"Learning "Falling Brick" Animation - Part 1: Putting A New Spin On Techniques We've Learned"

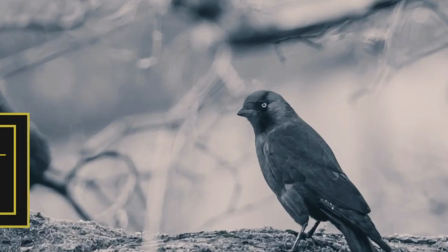0:00 Before we begin, I want to say, I did not feel up to recording this video, man.
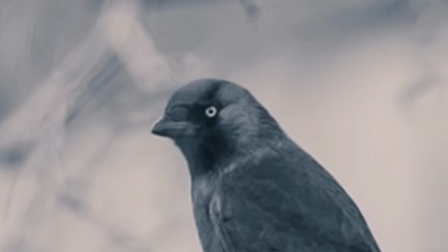0:06 I was tired, grumpy, and just in an overall bad spot.
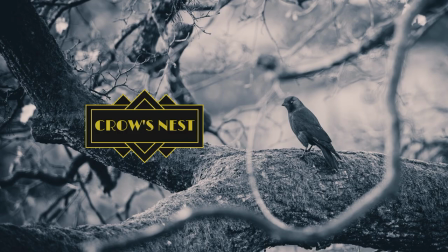0:11 But after a while of staring at my ceiling, I realized, this is the real test of faith. I needed to work through this in spite of my headspace. Otherwise, I'll just never get anything done. So, if this video feels offbeat, I apologize.
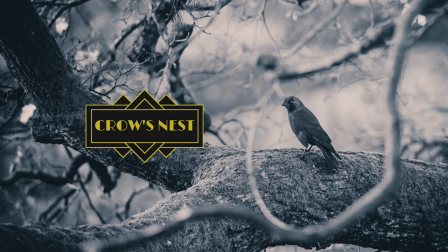0:28 But know that I'd rather keep to my schedule than break my promise to you all and myself. So with that out of the way, let's see where we stand on the old list.
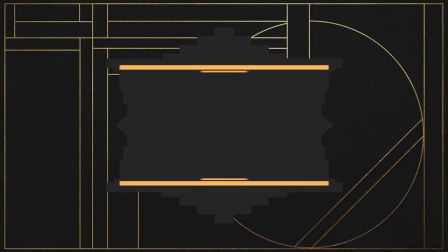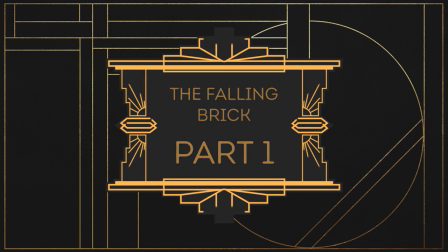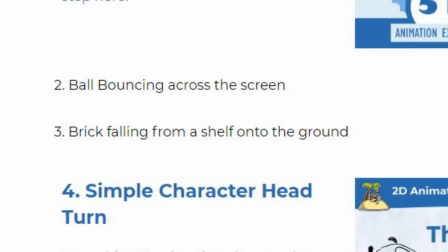0:48 With our arrival at the Falling Brick, we've caught up to where I was before I started this series.
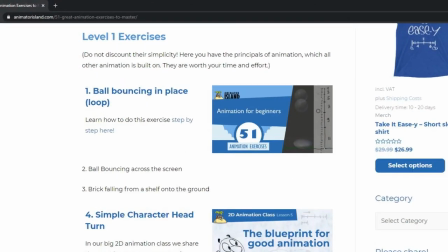0:54 Woo! This exercise has two parts: the fall and the impact.
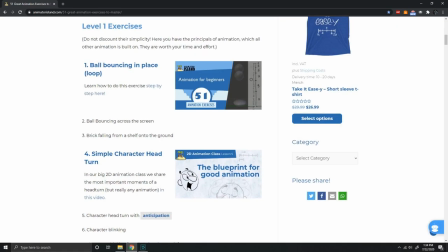0:59 While the fall will take a while to do, it's mostly just an exercise in timing, bouncing off of what we've already learned. The impact, however, will be a whole nother monster, so I'll save the science intro for when we reach that point.
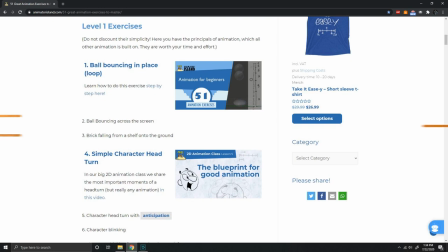1:12 With that in mind, let's learn to animate the falling brick. So I've got two different files open here.
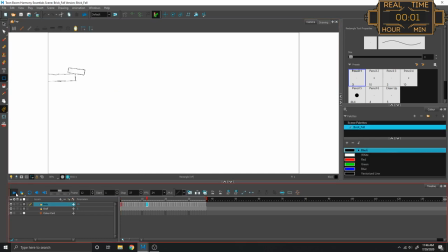1:20 The first is my initial take, so let's see what we're working with here. I am stuck with my cursor being like this. Oh, well, it makes it easier for you guys to see. I was trying to figure out why exactly a brick would just randomly fall off of a shelf. And you can have something pushing it, and you can have the shelf falling.
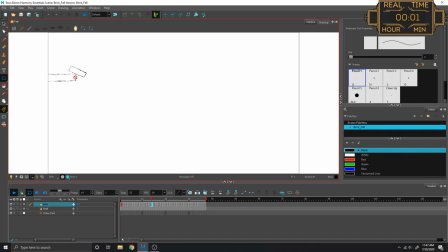1:39 I decided that it was kind of precariously placed, so it was going to have this little teetering motion and then fall and break. And the break actually ended up being pretty difficult to do, to make that pretty believable. You know, a brick breaking has all of these little parts and dust particles that kind of fly around.
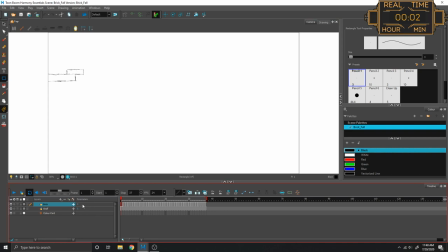1:55 And the big part is, of course, this teetering effect that I wanted to make. So the idea I was going for is I wanted to use this as a chance to practice ease in and ease out in a new believable situation. The goal is that the brick starts in a neutral position. There we go. Starts in a neutral position,
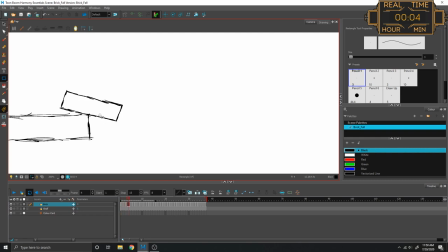2:13 it builds up speed as it slowly leans off of the shelf and then slows down as it reaches the pinnacle. Then it builds up speed, and when it returns back to the neutral position, it's actually going its fastest and then slows down when it makes its way towards the back.
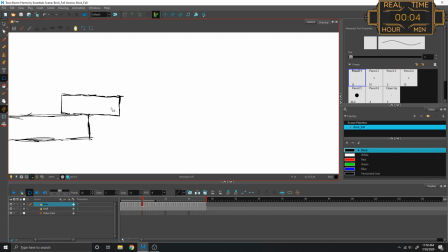2:31 Slowing down, speeding up, slowing down, speeding up, slowing down. Back and forth until eventually it reaches its tipping point and slides off. In your head, you can imagine something teetering in real time. And to us, it's not really that long. But in terms of frames, I mean, that couple of seconds is 24 times however many seconds it takes.
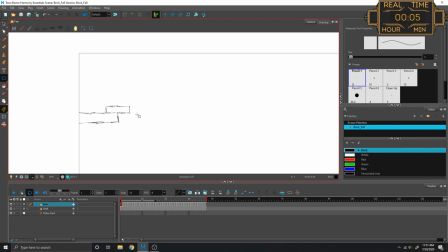2:51 If it's 5 seconds, you know, you're looking at upwards of 120 something individual frames we have to draw to give that same slow teetering experience. So here at 8 frames per second, that slow teetering feels a little bit right. But the distance the fall travels was made with 24 frames per second in mind.
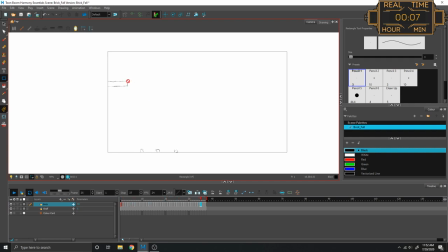3:10 So then if we go to that, the fall is nice, but the teetering just feels way too jarring. So, this time with various timing charts. So let's first watch it happen, and then we'll do a breakdown. Maybe I should avoid it recording until I actually finish breakfast. Maybe that's why I feel so skeevy. It seems intelligent.
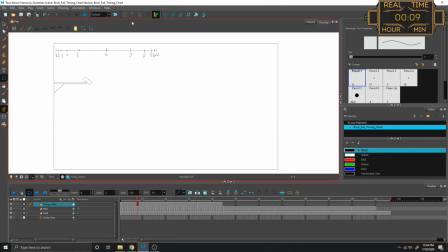3:29 So you'll notice the major difference here is, of course, the addition of my timing charts at the top. If you're going to have an object teetering, you need to justify it by having it be at a point where it's naturally going to start moving. I can't have the brick be at a stationary position and then suddenly lift off.
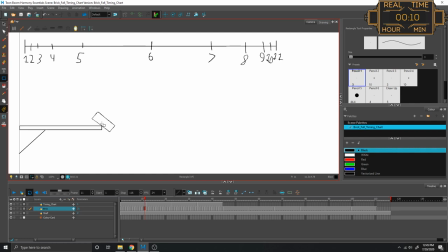3:47 It has to already be slightly askew, so that way it justifies its motion randomly starting. Then it leans, builds up speed, but it doesn't get to lean far enough, so it slows down. Then on the next timing chart, again, it builds up speed, making its way back towards the direction that it came from.
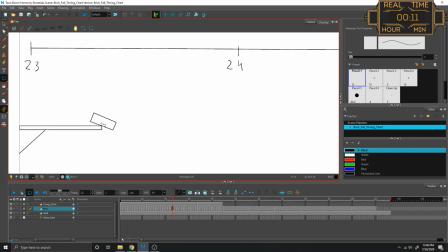4:05 Once it's at this halfway point, and then it slows down as it goes past the threshold towards the other side.